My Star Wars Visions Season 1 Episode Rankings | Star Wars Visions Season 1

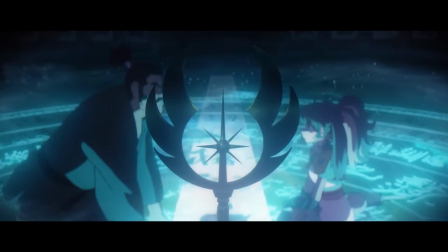[4:07]
It's a fantastic episode that felt like a rollercoaster ride of emotions.
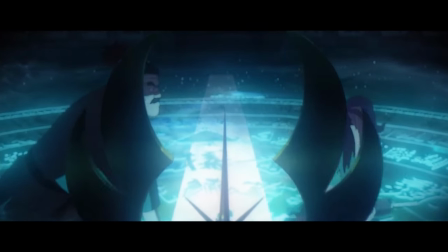[4:11]
I absolutely love this scene when Yasuburo is passing on the clan lightsaber to Lop and explains to her the Yasuburo clan history.
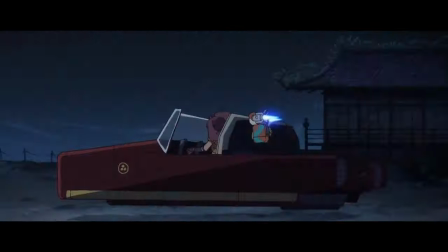[4:18]
The animation in this episode is absolutely beautiful, which makes sense, since it was hand drawn and is not digital animation.
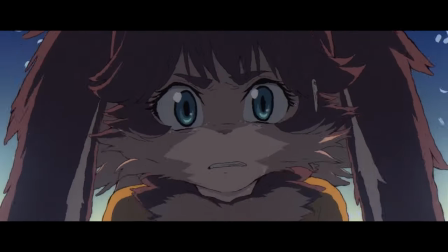[4:25]
I also like that this episode didn't end with a happy ending. While it's implied that Lop and Ocho will reconcile, we don't know what will happen to them, and I think that's pretty rad.
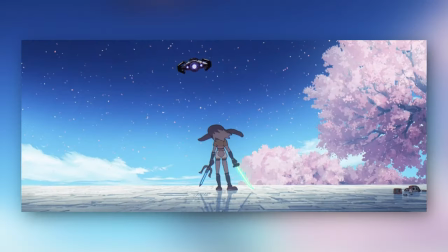[4:34]
Not everything in life always works out.
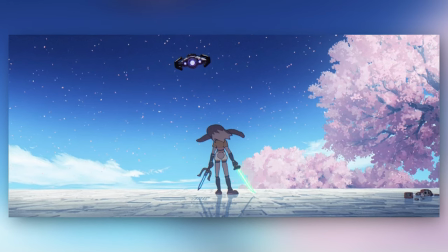[4:36]
I think it's great when storytellers are able to effectively create stories that don't have happy endings, and Gino's studio did just that.
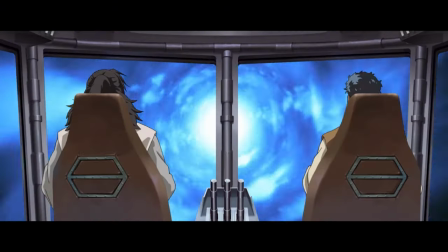[4:43]
Next up at number 4, The Elder, created by Trigger. This episode was baller as hell.
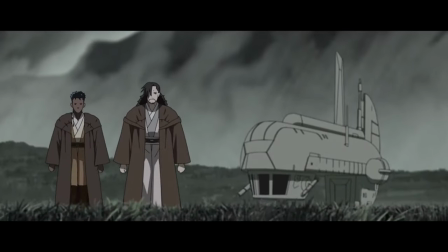[4:48]
It's about two Jedi, a master named Tajin, and his Padawan named Dan, who travel to the outer rim planet Habbo when Tajin feels a disturbance in the Force.
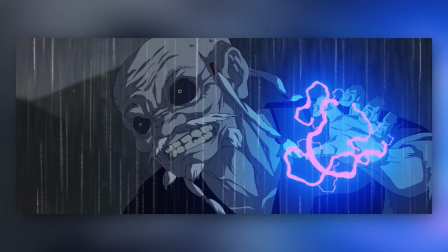[4:57]
As the Jedi investigate the disturbance, they come upon an old, dark lord that was once a Sith.
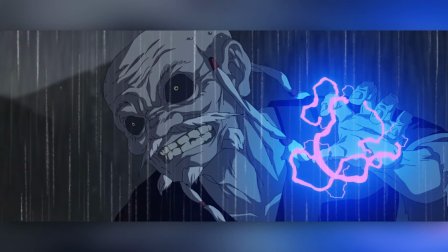[5:02]
Both Dan and Tajin fight the Elder, with Tajin eventually defeating him, and the duels in the episode were really great.
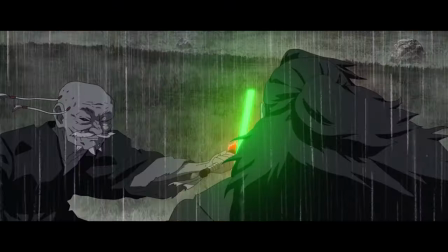[5:09]
Additionally, I love that the Elder's design just oozes pure evil. When the Elder is defeated by Tajin, we see him turn into Ash.
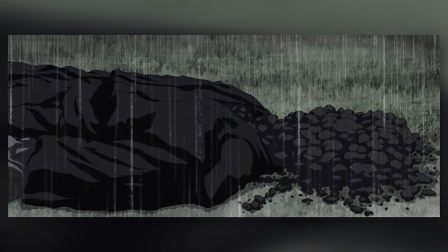[5:16]
My interpretation of this was that it's the opposite of what happens to a Jedi that becomes one with the Force,
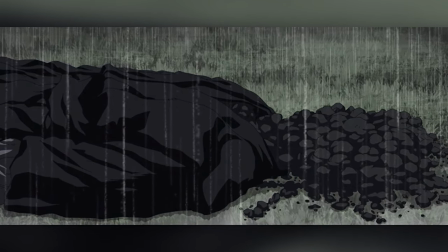[5:22]
so a Dark Lord just turns into Soot and Ash to mirror their essence in the Force. It could also be a callback to the Rising Storm.
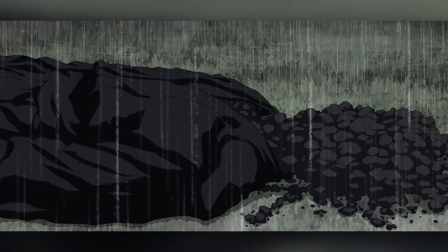[5:29]
There's also the theme of mentorship, passing knowledge down,
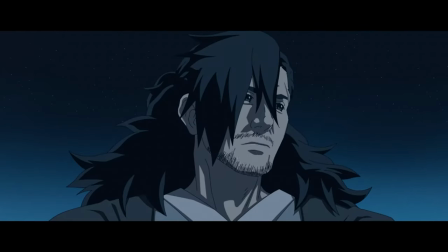[5:32]
and the idea that the next generation will surpass its predecessor in strength and knowledge, continuing and everlasting growth throughout the galaxy.
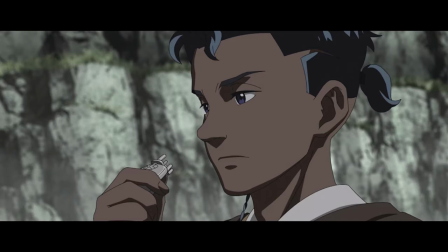[5:40]
That's a quintessential theme in Star Wars that we've seen, so it was great seeing that in this episode.
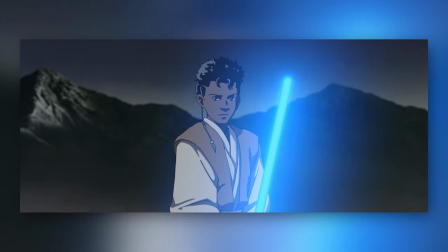[5:45]
I mentioned this in my review for the season, but the youngling in me was super excited when I learned that I shared the same name with a Jedi.
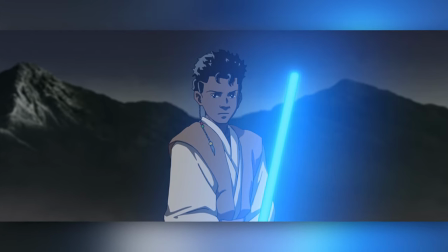[5:52]
There's no doubt in my mind that Jedi Padawan Dan would have been my favorite Star Wars character if visions came out when I was a youngster.
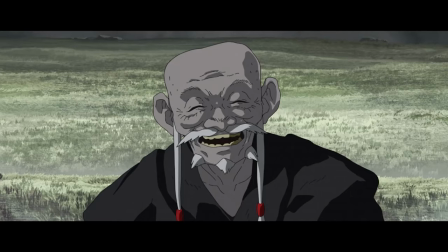[5:59]
Lastly, although none of these shorts are canon, I have some thoughts on when the Elder might be taking place in the Star Wars timeline, line,
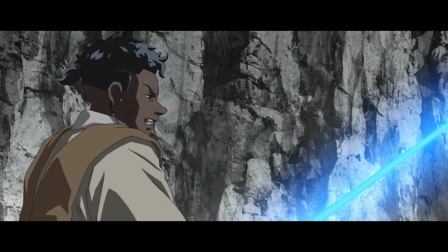[6:04]
which I'll be discussing in a future video, so make sure to check that out when it drops. Moving on to my top 3.
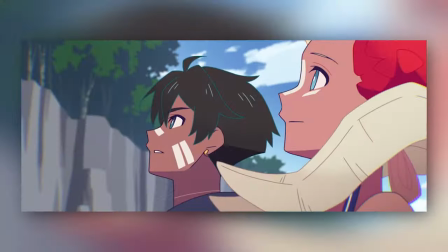[6:10]
At number 3, we've got Kynema Citrus' The Village Bride,
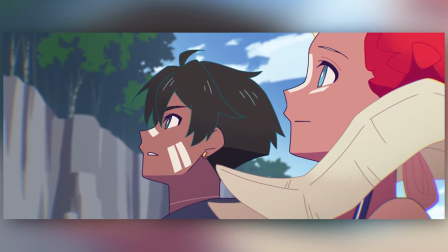[6:14]
which is about a young girl that's volunteered herself to be taken by a raider as a form of compliance, all while a Jedi, who was called to the planet,
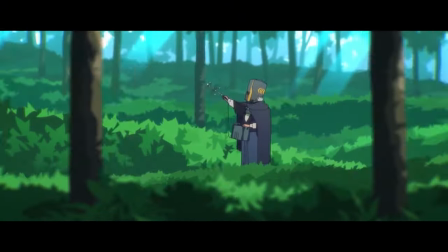[6:22]
builds the courage to help. The Village Bride is a beautiful short film in so many ways and not just visually.
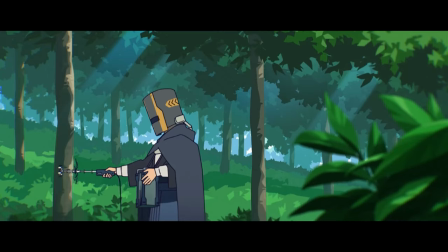[6:28]
The art, the story, and music of this episode were magnificent,
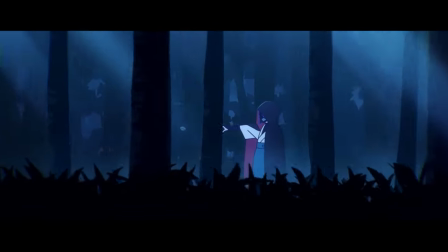[6:32]
and I also enjoyed the theme of harmony with nature in it, as well as the theme of reconciling one's past and the demons that might haunt them,
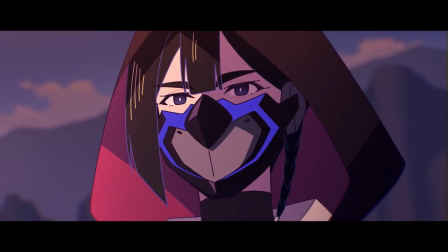[6:39]
which is something that the Jedi, who's simply called F, deals with in the episode.
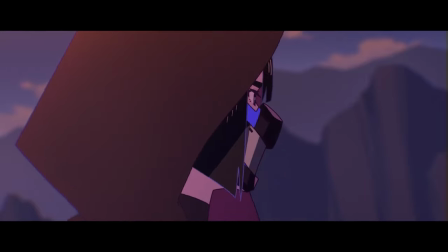[6:43]
The music in this short was hypnotizing from start to finish, and kept me enthralled the entire time.
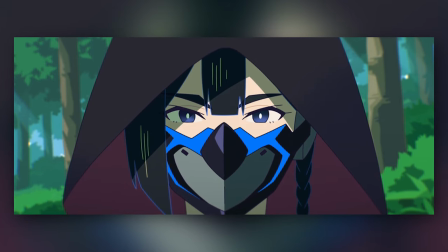[6:49]
In addition, the mask that F wears in the episode is so baller. Give me more Jedi that look like badasses, please.
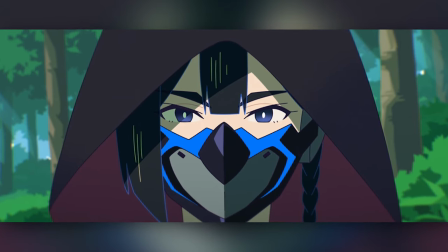[6:56]
But on a more deeper level, I like that her mask is used to hide her Jedi identity,
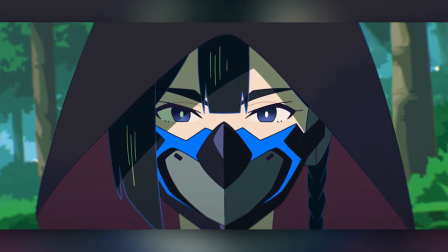[7:00]
while also serving as a tool to show that she's not yet come to grips with her past and what happened to her master.
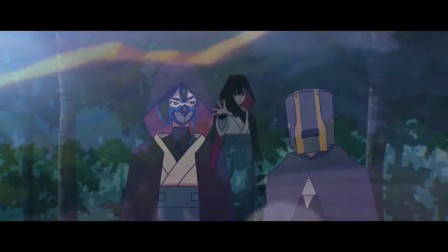[7:06]
As the story progresses, we slowly start to see more and more of her face, and then by the end, as she's coming to grips with who she is and the death of her master,
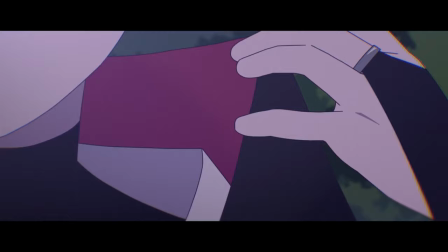[7:15]
we see her without her mask, fully revealing her face, letting us know that she's begun the process of healing from her master's death and is ready to be herself and face her demons.
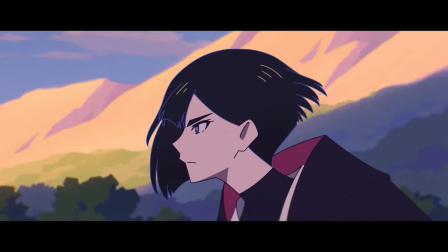[7:24]
Also, her heels are dope, and I thought it was cool how she put it into, like, sport mode when she attacked the villain.
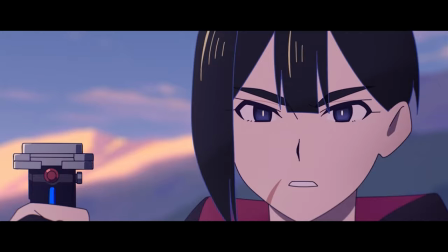[7:30]
So damn cool. In addition, her lightsaber was just awesome looking, and I liked that we got to see some B1 battle droids from the Clone Wars.
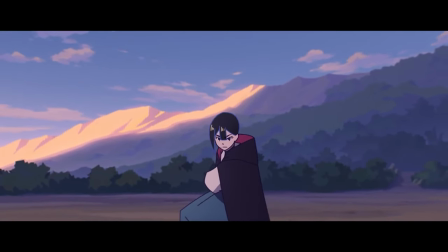[7:38]
All in all, this episode was magnificent from start to finish. Continuing on at number 2 is The Duel.
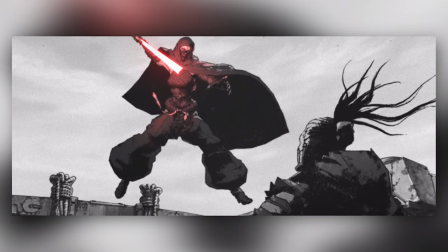[7:44]
This is the episode that I thought would be my favorite going into the season, and while it's not my number 1 choice, it did not disappoint.
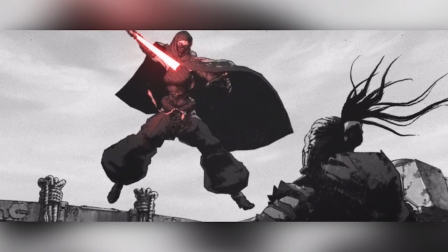[7:50]
Created by Kamikaze Doga, the episode is about a group of bandits,
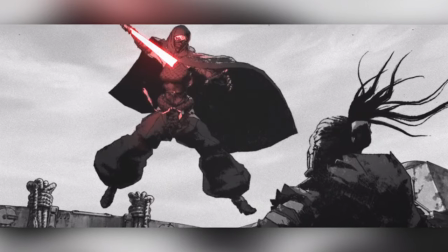[7:54]
led by one of the most ballin-looking Sith that attack a village before a lone ronin Sith thwarts the attack.
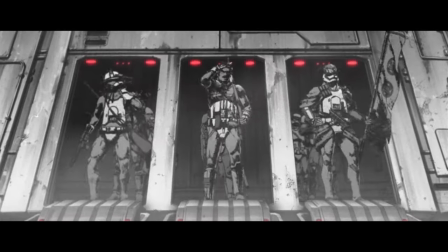[8:00]
The animation, tone, and style of this episode felt very much like an homage to old samurai films and Kurosawa films,
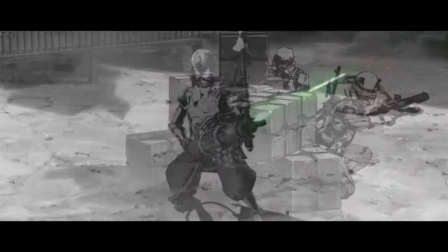[8:07]
and I think that Kamikaze Doga knocked it out of the park. On top of that, the duel takes the cake for coolest lightsaber design of all time.